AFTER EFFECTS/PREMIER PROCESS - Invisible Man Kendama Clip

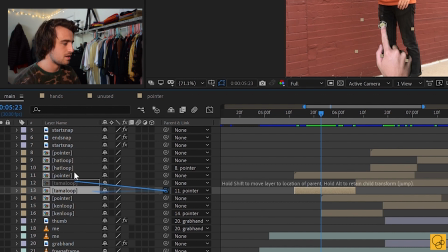[8:10]
So this pick whip tool, you can grab this swirl, and then if you just bring it up to whatever layer you want, then that will follow the same rotation scale, whatever properties of the one that you pick whip it to.
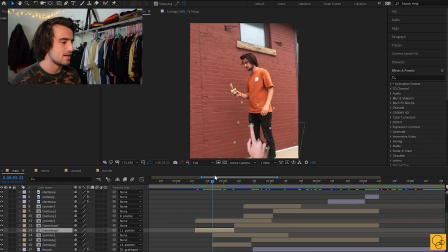[8:24]
So that way it stays on the finger as I'm moving. And then when I want it to stay, that's what this cut is, because now this cut is the exact same layer as the previous one,
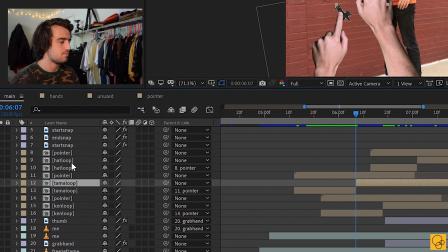[8:34]
but this one, you see, it does not have a parent link to the pointer. So now when the finger moves, it will stay there.
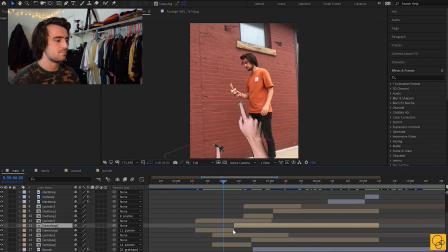[8:41]
Now the finger goes back individually. So that's a process for all these. You can kind of see it in the layers.
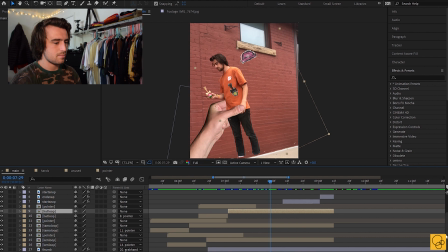[8:46]
And then the last one was that. Now this one's a little more complicated just because it looks... Number one, I had to cut myself out from the background, which again is just a tedious mask. Number two, I wanted it to look like, I was actually in the grip, like that. So that means there has to be 2 layers. One for just the thumb to be on top of me, and then the other layer is behind.
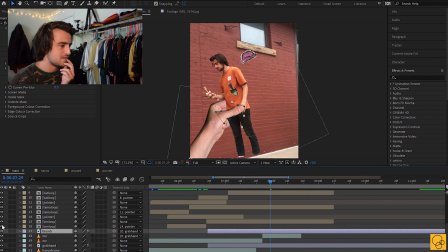[9:08]
So this is the thumb. This one is literally just, see, so this is just that little mask to make myself over. This is the whole hand here, grab hand. You can see the thumb mask right there. And then this is me.
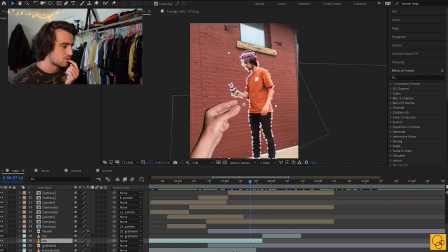[9:22]
So there's that whole mask I had to do. And then the reason this works is because I have an empty shot here, which is the background. So that's why I can just take myself out and it looks like I'm not part of the background. Boop. And then this is a similar thing where once I grab it, this time, now I want this to be pick whipped to grab hand is what I did.
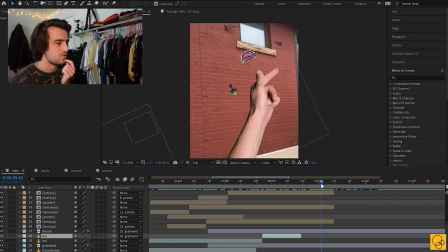[9:41]
And then the snap, like I said, just boom, boom. Just literally just 2 different photos.
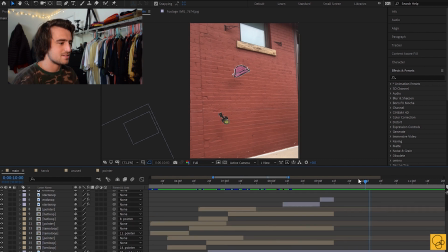[9:46]
And this is one part I'm really proud of, is that subtle. See this? You see these shadows right here? And the point of it is that you don't even notice it. Like, I want it to look so real that you don't even notice it. And that again is just some fill layers.
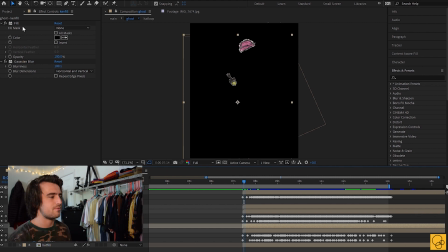[10:00]
It just has a Gaussian blur, which just blurs it, and then a fill, which takes the shape of that layer, and then just I can make it black. And then all you have to do is offset it a little bit to the left and a little bit down. And I tried to match it to the actual shadows I saw like here,
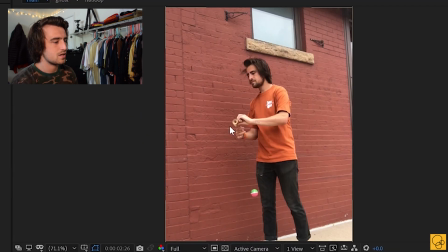[10:16]
so you can kind of see like those shadows right there.
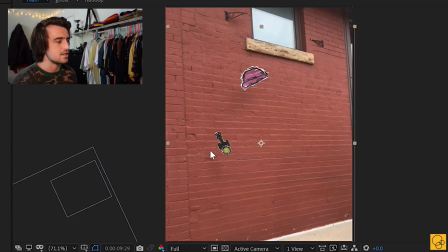[10:19]
I tried to match so that these would have the similar like opacity and feel.
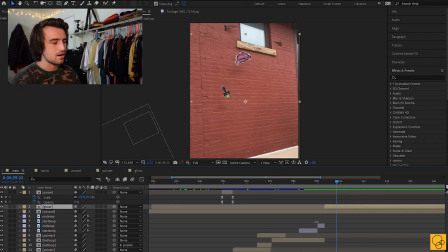[10:25]
So those will automatically follow, because it's literally the same layer, will follow the hat and the Ken to give it that feel. And this pause little animation, I just pressed play and pause on YouTube video a couple times and observed how they do it.
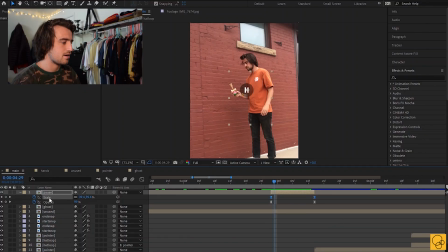[10:40]
It just is a scale up right here, and then an opacity from 100 to 0 at the same rate. And if you had a click sound, it feels exactly like someone's pausing the video. Pretty sure that's all of the After Effects editing.
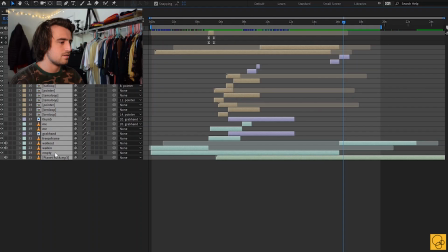[10:53]
You know, it's one of those things that just like looks like an absolute mess.
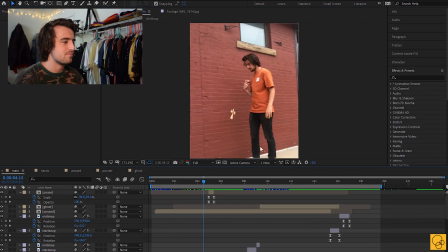[10:57]
So After Effects is really kind of daunting, but if you kind of are the one doing the project, it makes a lot of sense to you. It's kind of what I figured out. Ooh, jeez. Once I had the base in After Effects, I wanted to do a little bit more with sound editing, and add some logos and stuff.
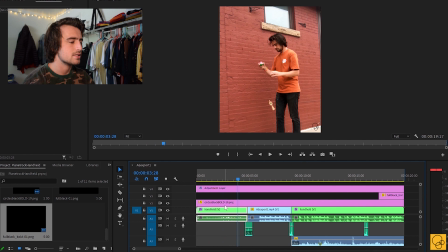[11:16]
So in Premiere, one big thing I do is I kind of add this handheld motion preset, and it just kind of adds this like fake camera movement to a static shot, and it makes, especially when you're doing visual effects, it makes it feel so much more real, because when a camera's moving, visual effects just look so much better, because they're like, wow, they're actually a part of the environment.
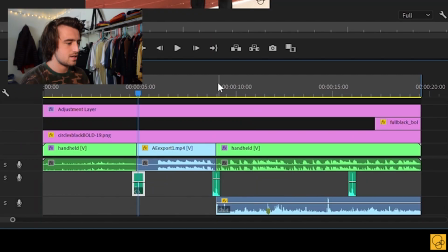[11:35]
This is just a clicking noise for the pause, and then this right here is a snap, and then another snap right here.
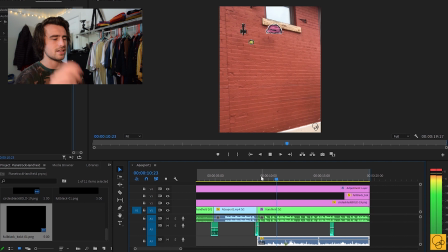[11:42]
This is the sound of the actual clip, so that you could still hear the taps and the spikes. I thought that was really important to make it feel real. And then lastly, I added the music. I actually added the music in After Effects, I realized.
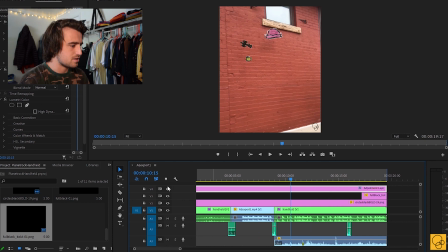[11:53]
Adjustment layer just for some color. I really didn't do much. I feel like, yeah, I don't know, just brightened it a little bit. It's my logo in the corner, just super small little thing in the bottom right there. And then a bigger logo at the end, because I'm trying to, you know, get recognized in the scene, you know?
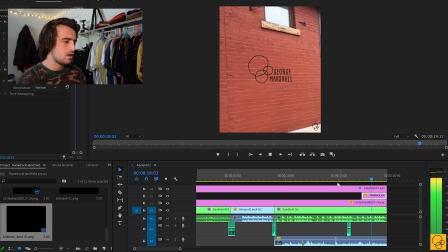[12:12]
I want people to know who I am. Yeah, that's really about it, I feel like. I'm sure I missed some stuff.